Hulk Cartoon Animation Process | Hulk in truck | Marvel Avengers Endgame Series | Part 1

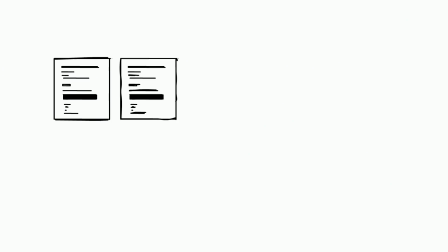Hello YouTube, this is Rohit here. Today I have an exciting video because this is going to be a part of a multi-part series where I discuss about Avengers Endgame. I was planning on doing a single video where I talk about Avengers Endgame, but a lot of you have been asking me to do more videos regularly, and I figured I would do a multi-part series where I show
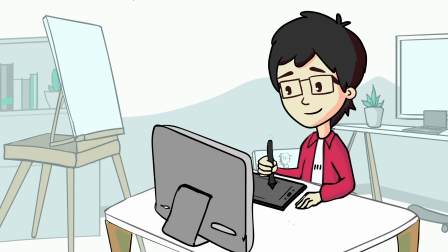how I animated all the scenes and make a combined video of me talking about
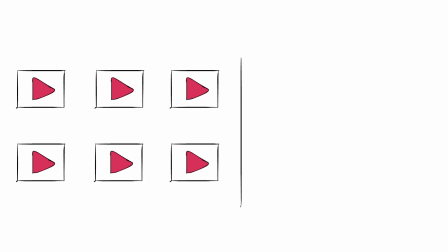Avengers Endgame. So the plan is I make 6 to 7 process videos and 1 fully animated video.
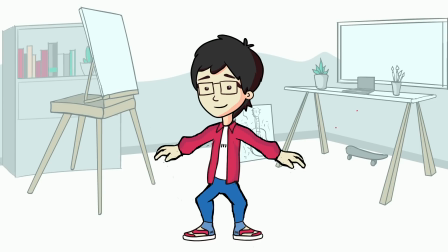This goes without saying, but this series will have spoilers for Avengers Endgame.
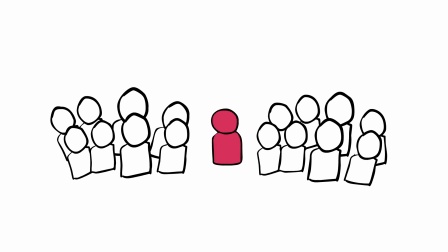So if you're one of 6 people who haven't seen this movie, you are warned.
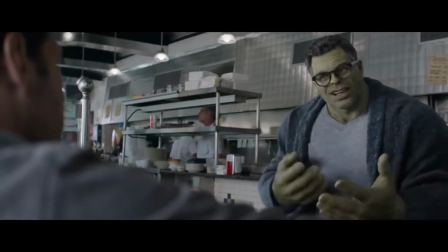And today's video, like you could have guessed from the title and thumbnail, is about Hulk.
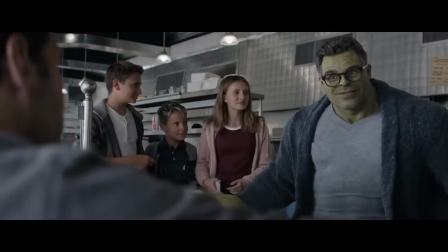The scene I chose to talk about Hulk, the Avengers Endgame movie, is him sitting harmlessly behind a truck.
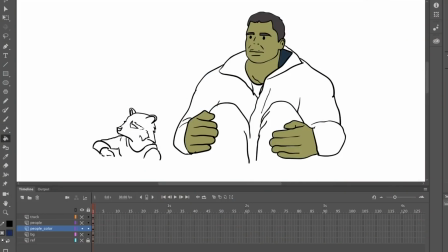I began a quick sketch from the truck scene of him and Rocket Raccoon sitting on the back of the truck.
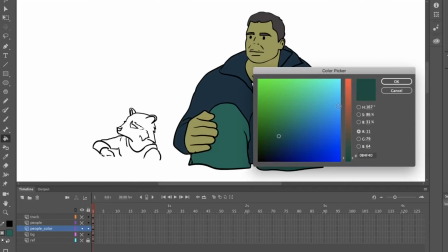This is fairly a simple animation, so straight from the sketch, I started coloring the Hulk.
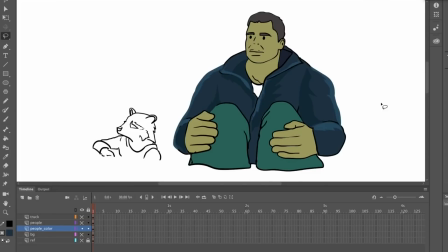Once I was done with the coloring, I began adding some highlights and shadows. Our characters need some depth, right? The way I add shadows and highlights is by using the lasso tool and simply just selecting the spaces I want darkened or lightened.
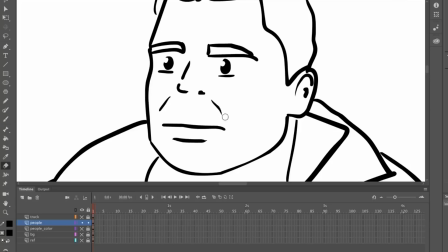The main character in our scene is the Hulk, so once I was done with shadows and highlights,
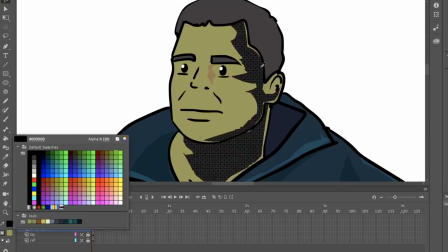I moved on to giving some details for the Hulk face so that he looks clean and precise.
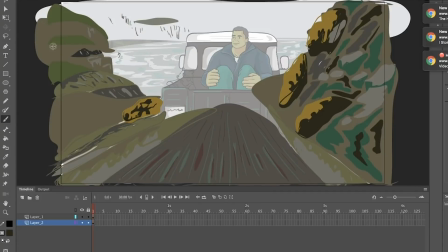Since this is going to be a scene, I had to work on the background and give few details to it. Like the characters, I started out with a sketch and filled in the colors.
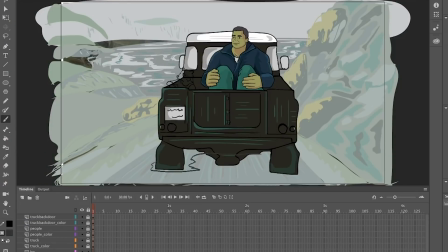To make it look like a complete scene and cohesive, all I had to do is add shadow for the car. Now that all the pieces are ready and set, now we get to animate it. How I want to animate this scene is pretty simple.
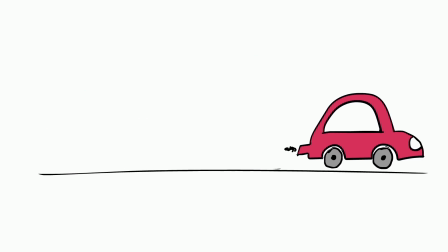I just want the car to move forward. To do this, we'll be using a traditional animation trick.
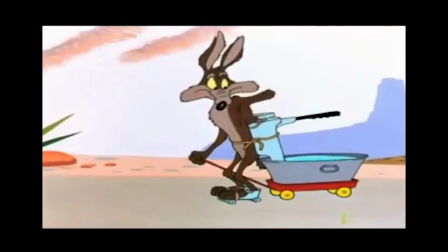Let me show you an example from this Roadrunner show. In this clip, you can see that the subject, being the coyote, is trying to move forward.
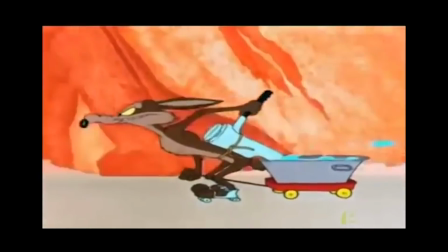But if you see the scene as an animation perspective, you can see that the coyote is staying still.
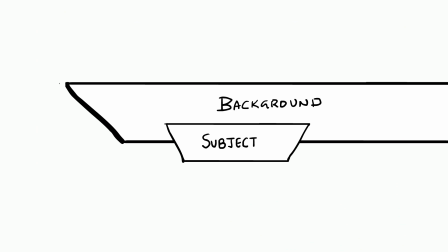He's just in one place of the frame. It gives you an illusion of movement because it's the background that's moving rather than the subject.
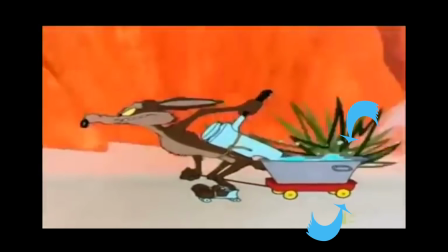Also, it is necessary to animate all the surrounding objects, like this wheel, etc.
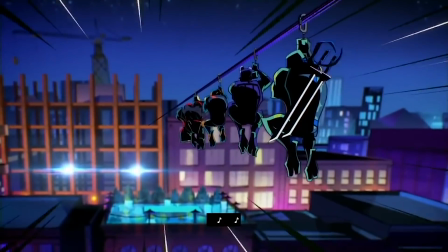This same principle is applied in this turtle's animation too. So this is the trick which we'll be using for our scene to give the illusion of movement.
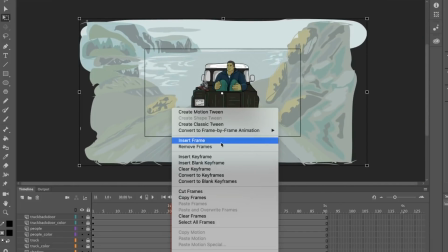Since the truck in this scene is going forward, all I'm going to do is just zoom in the background.
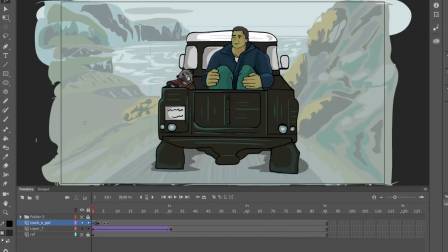Once we are done with that, now we need to give few minor details to the truck so that it looks believable, that it's actually moving forward. You can see here that I'm aiming for the total animation to be about 3 seconds. So I will be adding keyframes at regular intervals between these 3 seconds.
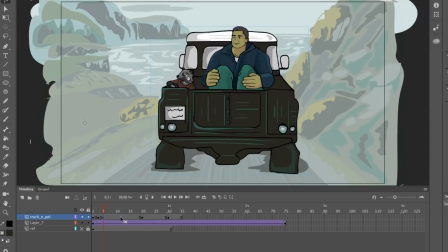Alternating at every keyframe that I've added, I just nudged around the truck up and down so that it would look something like this.
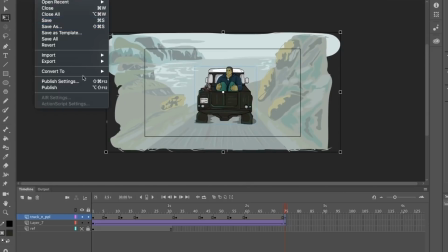When I saw the test footage, the background was moving too fast and it looked fake.
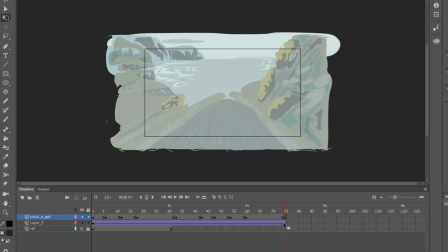So I went back and adjusted the background zoom settings so that it really moves like the truck is moving forward.
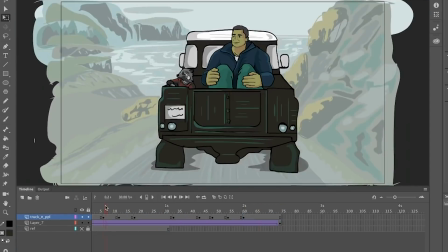As the truck moves up and down, the shadows on the floor change too.
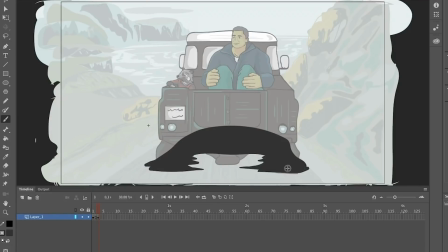So I had to take care of that, and between these 3 seconds, I alternated keyframes so that I get an animation like this.
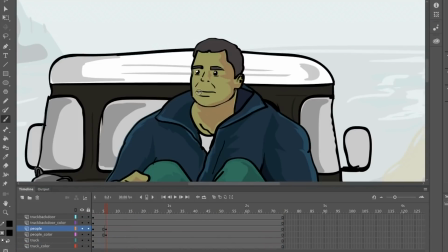And to finish it up, I added minor details like squishing and squashing the truck and moving Hulk up and down inside the truck just a little bit.
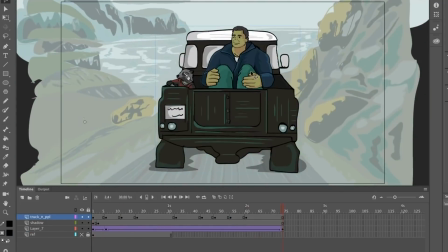You really can add more and more details to make it look more realistic,
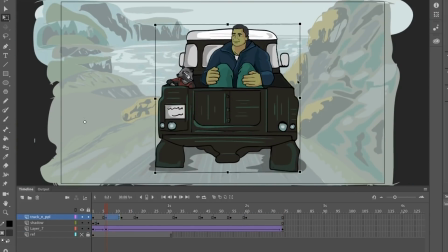but for the purpose of my video, I think this is good enough right now, and this is how it finally looks.
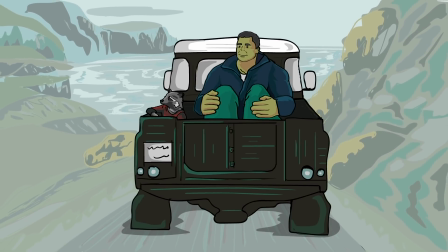Thanks for taking time to watch my video. If you're new here and to watch more videos like this, subscribe to my channel and hit that notification bell.
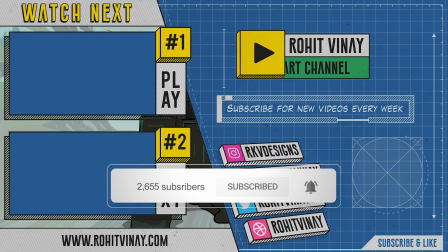That's it from me today. See you in the next video.